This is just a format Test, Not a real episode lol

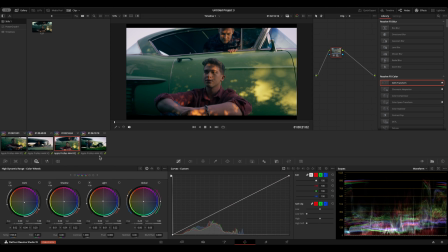[33:09]
You know, whatever light is on the skin is going to be the light that skin tones will also reflect and or absorb,
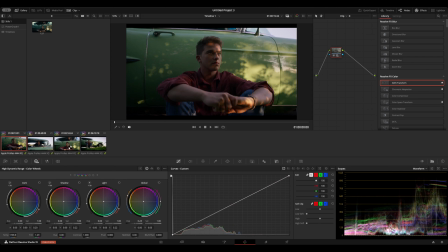[33:17]
depending on the melanin in someone's skin. So to me, like it's not important to keep perfect skin tones whenever your lighting is not neutral.
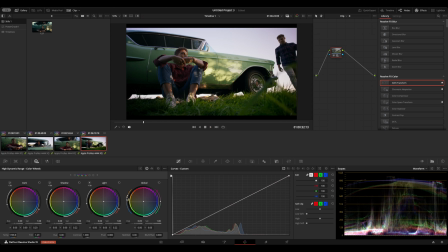[33:31]
And you don't always just like you don't always want like perfect white balance because then it's boring. Let's pump this puppy up and make it more moody. Late afternoon vibes.
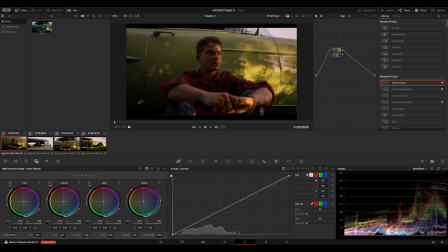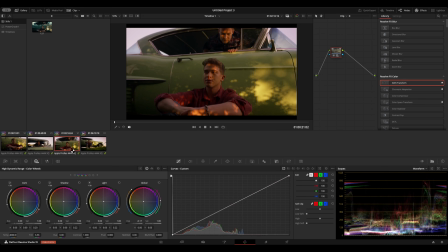[33:49]
And so now we're very warm on everything.
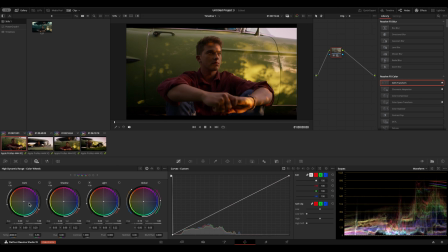[33:52]
And to keep it from feeling almost monochrome, that's why we cool off our low end some to bring back some of that contrast and value that we lost. And boom, there you go.
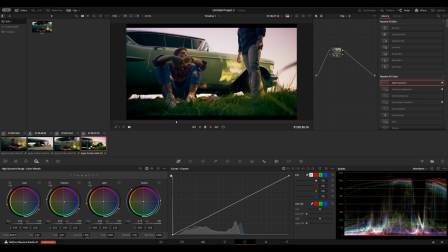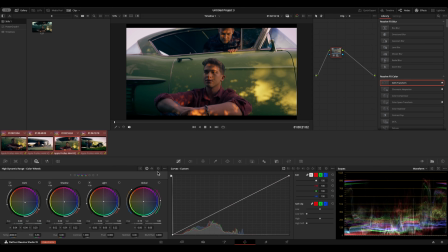[34:21]
Then we could also do like instead of late afternoon, let's do blue hour. So let's reset these. And then we'll do like
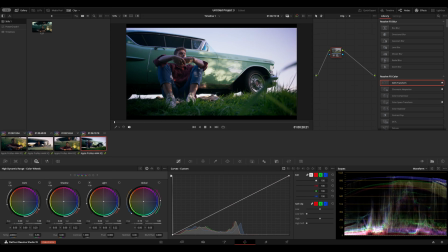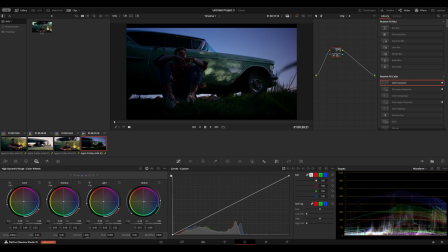let's actually reset, yeah, because that's not gonna be enough. So let's reset that.
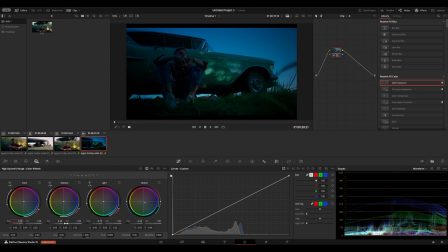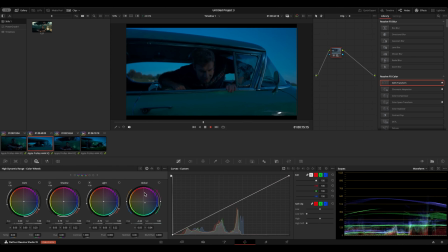[35:14]
So I don't know how many of you spend a lot of time outside, but like right after the sun starts to go down, there's a moment where the sun is still up, but everything goes blue instead of being that golden from golden hour. And that's kind of like this.
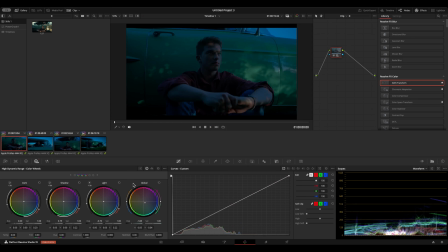[35:28]
Like the sun is going down, but it's not quite all the way down yet. And to help cement that feeling, we're going to do a trim across all of them. And we're going to grab the top end of this and we're going to
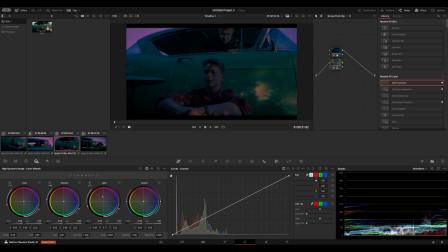[35:45]
push a little bit of like pink into it because typically there's a lot of pink at the end of blue hour. Actually, what value range would work for that better? Like that, maybe.
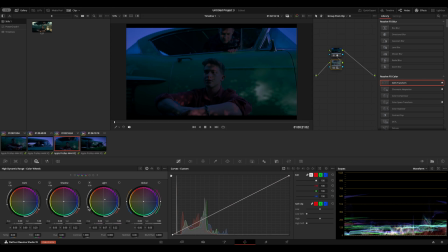No. I'd have to probably key a specific range. Let's go ahead and just do that. Let's get that like pink in there, and then let's key
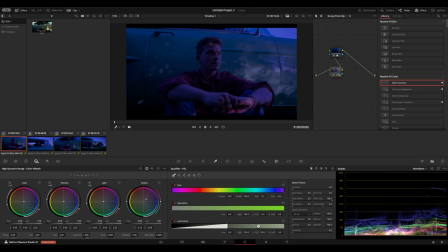[36:25]
a range on this.
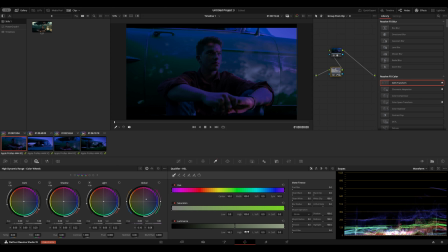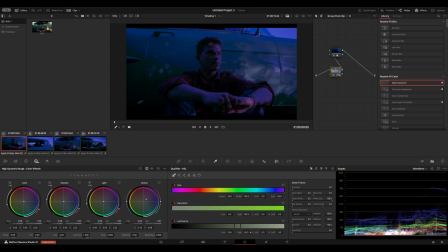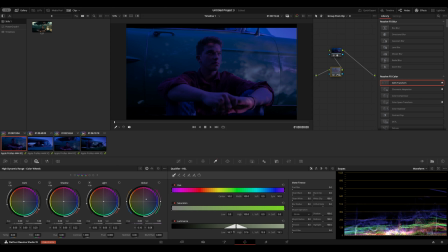That's still not working for me.